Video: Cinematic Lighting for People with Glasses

Hey, my name is Clark Kent and welcome to another lighting tutorial. This does not look good at all. Let me try and fix this. We've all been there.
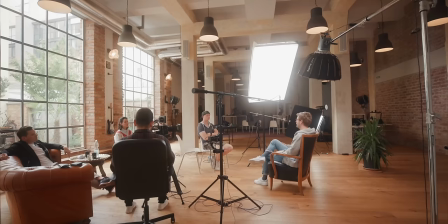We set up a really nice interview, the lighting looks amazing on our camera assistant, then the client walks in and they're wearing glasses.
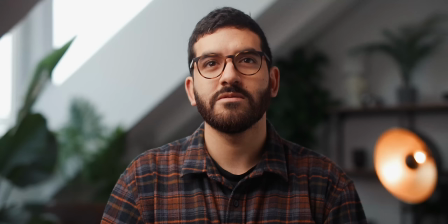And then it's just a fight against these really annoying glares. So in this video I want to give you some lighting tricks on how to avoid these reflections without having to compromise too much on a cinematic light setup. First off, not all glasses are the same. Some reflect a little bit more, some a little less, depending on the size as well as on the coatings. For example, sunglasses are the absolute worst. So this means just because you figured out a really great lighting setup for one person, the next person walking in with glasses might need a bit more fine-tuning. And by the way, I'm not even wearing glasses. These are just some cheap frames I found off Amazon with just glass in them. So I'll just take them off for the rest of the video.
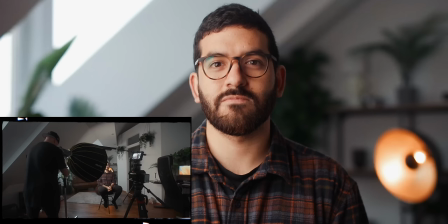My first and probably most important tip is finding the right angle.
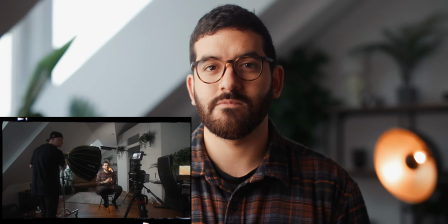And the easiest way to do this is just take your key light and just move it around until you can't see any reflections anymore.
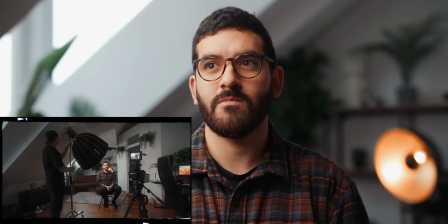And usually height is what matters. The higher you get your light source, the easier it is to get the reflection out of the way. Here I did the exact same. I had my key light source right next to me, as I usually do on these talking head setups,
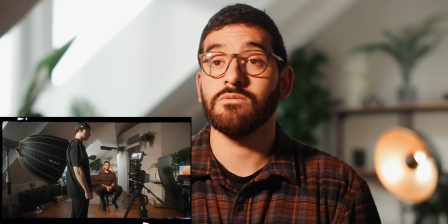but by moving it up and angling it towards me in a 45 degree angle, I got rid of most of the flares in my glasses.
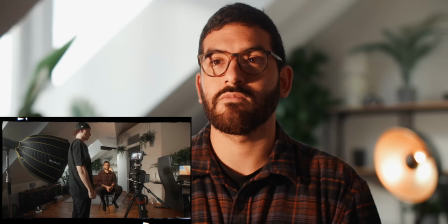If your key light source is too heavy or difficult to move around, if you have a separate COB light shining through a diffusion frame, for example,
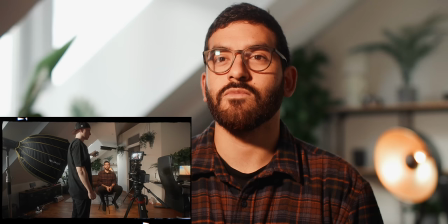then you can just take a small light tube, a small pocket light, or even the torch on your iPhone, just to find that right angle where your subject is sitting, where the light won't hit the reflection of their glasses. Once you've found the right angle to where there's no reflection in your subject's glasses anymore, this might not necessarily be the most favorable lighting anymore.
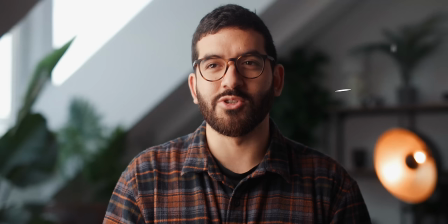A lot of the times you have to move your key light to so much of an angle that you're creating a lot of shadows on the dark side of your subject's face, for example.
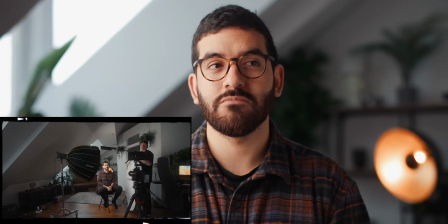So here it comes in very handy to use a fill light. And if you haven't checked out my three-point lighting tutorial, you can check it out right here after this video.
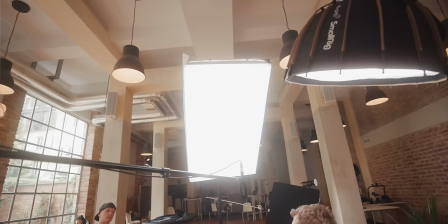My next tip is also a big one. Quite literally, actually, because you want to have your key light source as big as possible.
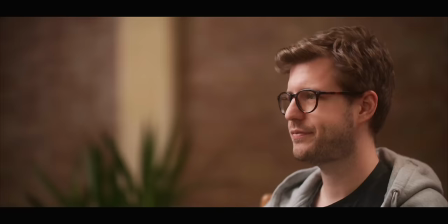And this advice might sound a bit counterintuitive at first, because you might think the bigger the light source, the bigger the reflection will be.
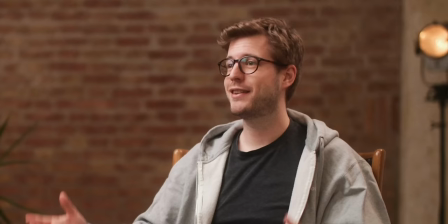And this is somewhat true. But if you do end up seeing the reflection on your subject's glasses, it might just look a bit more natural, like a big window, for example, unlike a small pointy light source, which gets really annoying and distracting really fast.
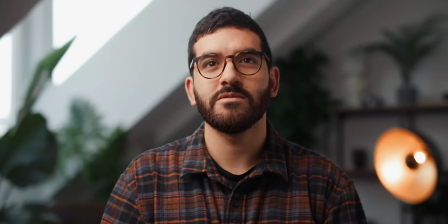The next advantage of having a big light source is that even if you put it at an angle, you still have a lot of light to illuminate and expose your subject correctly because the light wraps around your subject, whereas if you have a smaller light source, this isn't as easy. The next advantage of having a really big key light, and that will also transition into my next tip, is that it is a lot softer.
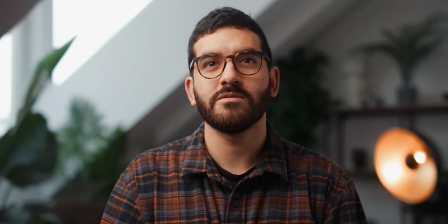When lighting for glasses, we're looking for a really soft light, because the frames of the glasses might actually end up creating shadows,
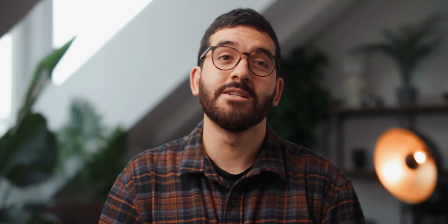and if you have a harsh light source, you will definitely see those shadows, whereas when we have a really big and soft light, we might not see any shadows at all.
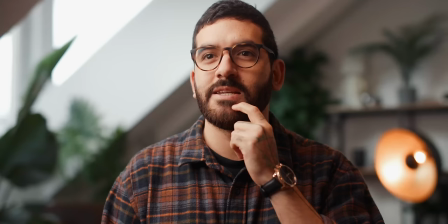And circling back to my point earlier, if you do have a really soft light and we do end up seeing a reflection,
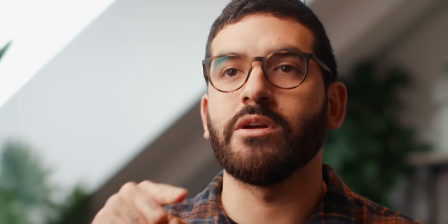the reflection won't be as strong and it will be a lot more pleasing than if we do have a really harsh light source. My next tip is to not only focus on the light that you bring to the table, but also look for other sources of potential reflections on your subject's glasses. And if there are any, like practicals in the ceiling or something is reflecting off the glass, you can always just try to block them out. If there's lights and you can turn them off, well, then turn them off. And if there's some other object that reflects off your subject's glasses, then try to cover it. And you can cover it by black duveteen or maybe a flag or even a piece of clothing if you have to. And speaking of clothing, and this not only goes for reflections in glasses, but in general, try to always wear black.